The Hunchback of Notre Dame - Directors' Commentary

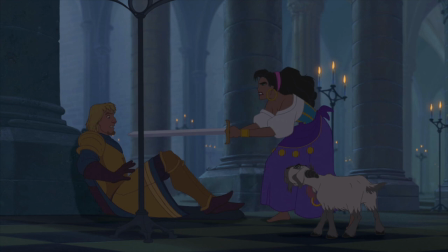29:04 Until, of course, Phoebus shows up and... Okay, wrecks everything.
Easy, easy. I just shaved this morning. Oh, really? You missed it.
Here we wanted to get some sort of verbal sparring between the two to show that they were a match, both mentally and physically.
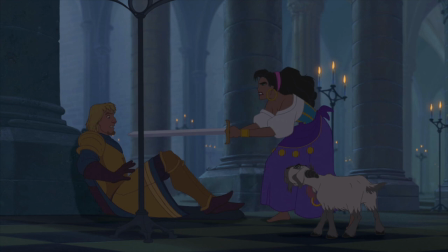29:19 It was all kind of our grand scheme to make Phoebus and Esmerelda feel like a couple that belong together.
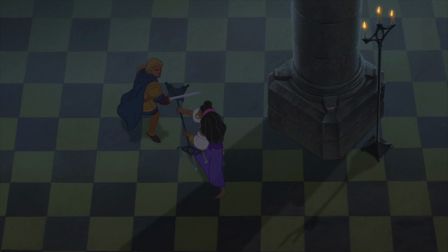29:26 Kind of a Tracy and Hepburn thing, you might say. if Tracy and Hepburn fought with...
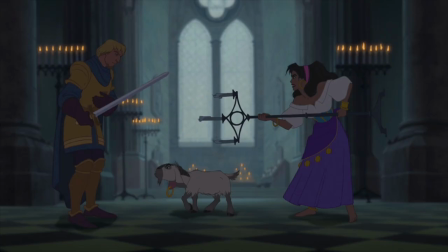29:32 With swords. ...and candelabras. Yeah, I missed that movie. There's a guaranteed laugh coming up here when Jolly hits him in the stomach every time we previewed it. Right here.
Didn't know you had a kid.
Maha. Yeah, brought the house down. One of the worst puns in human history.
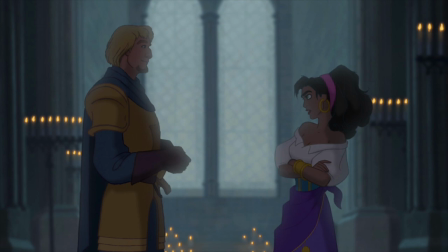29:46 Thank you, ladies and gentlemen. That's the interesting thing here. It starts out being kind of a sacred environment with chanting and candlelight, and then the effects animators, in a very subtle way, kind of begin to turn into a more romantic, Yeah, the light becomes more diffused, the candles glow. Just by their placement. Yeah. How much light they kick out.
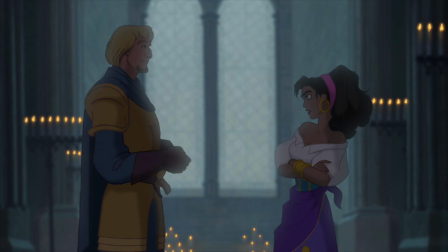30:06 We kind of burn the light out here through the windows to give it a more romantic vibe. Right before Frollo comes in and ruins everything, we call this Frolus Interruptus.
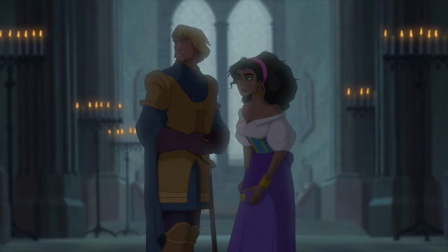30:16 Good work, Captain.
Yeah, Frollo comes in with a gust of wind that blows out some of the candles.
Minister Frollo learned years ago...
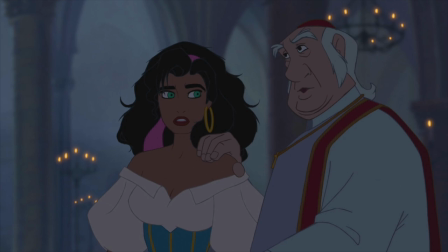30:23 Archdeacon by Dave Burgess. With David Ogden Stiers. David Hoytman Stiers. Yes. We first used him way back in Beauty and the Beast as Cogsworth, the Mantle Clock, and he's since then appeared in Pocahontas and here in the Hunchback of Notre Dame.
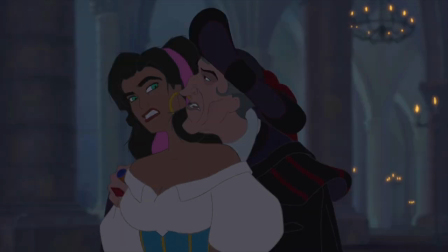30:39 That's right. Here's a little scene that was kind of central to the story. It was central to Victor Hugo and something we didn't want to leave out of the film, which was the kind of tension between Esmeralda and Frollo. Because Frollo secretly, even though he's sworn to capture Esmeralda, There's this part of him that wants her in a romantic sense.
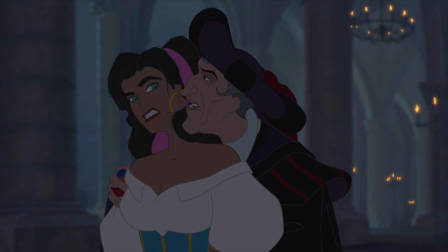30:58 Or at least in a lustful sense. Yeah, and that was always a real delicate balancing act for us because the acting had to get that across.
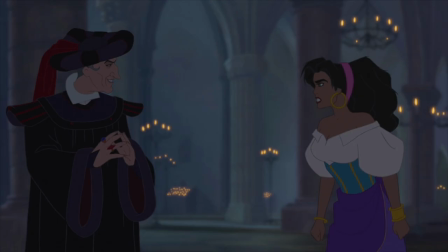31:08 It's really hard in animation because you seldom have the actors in the same room. You had Demi Moore. We would find her in Florida or wherever she was filming. We'd do Tony Jay in Los Angeles. We'd do Kevin Kline in New York. And to try to cut those together and make it sound like a performance is a real tribute to Ellen Keneshe,
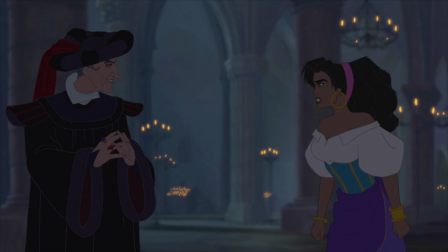31:25 who was our editor, to try to make all those vocal performances sound like they came out of the same room.
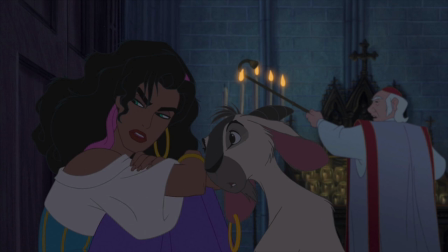31:32 Don't worry, Jolly. If Frollo thinks he can keep us here, he's...
You'll notice that Jolly has an earring. It matches Esmeralda's earring. We thought that would kind of visually make them a team.
It would be unwise to arouse...
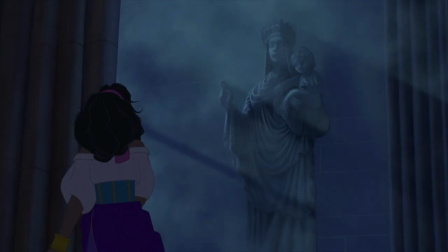31:42 They could only afford one set between the two of them. This leads us into a part of the movie where we actually had another song at one point. The song that Esmeralda's going to sing here is actually the first song that was written. There was a second song written called Someday, which was a bigger, more anthematic kind of a feel.
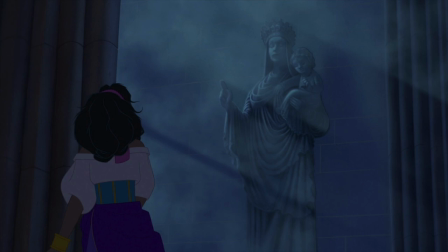32:02 It's the song that's played over the end credits. But ultimately we decided that this was a moment where Esmeralda is supposed to be humble and kind of appeal to God to help her people.
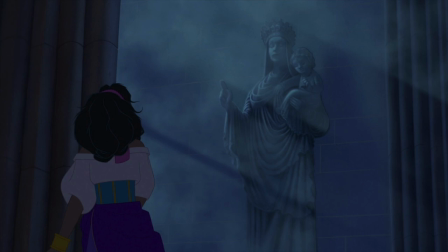32:15 A little more heartfelt, a little more personal. Yeah, it was something more personal, so we decided to go with this version, and I think it was the right decision.
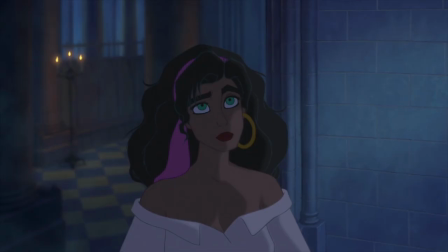32:23 Part of the problem with doing a musical is you find out that some of your actors don't sing, or don't sing too well anyway. And in this case, we had to go searching for someone to double Demi Moore as a singing voice. A stunt double. A stunt double, and we found the lovely Heidi Mullenauer.
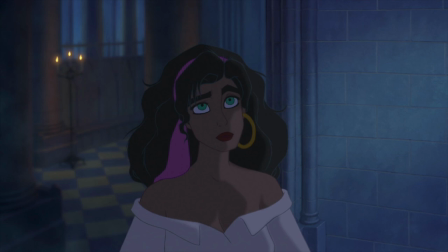32:38 Yes, Heidi Mullenauer is a great singer and performer and has this wonderful kind of slightly smoky quality to her voice that is an excellent match for Demi Moore, I think, if most people not knowing that two different actresses played the part would never guess.
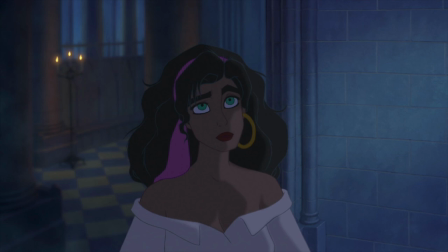32:57 It flows into the song so easily. Absolutely. We used to play it for people, and they were sure it was Demi, but it's Heidi.
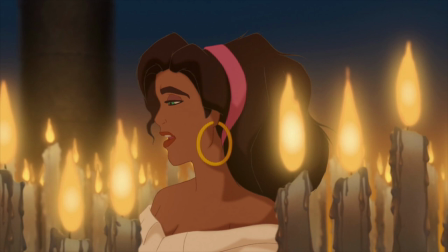33:04 Here's one of my favorite scenes in the show coming up, all these candles coming in front of Esmeralda here. It gives you a really nice sense of depth. Yeah, this is a real great Disney moment here.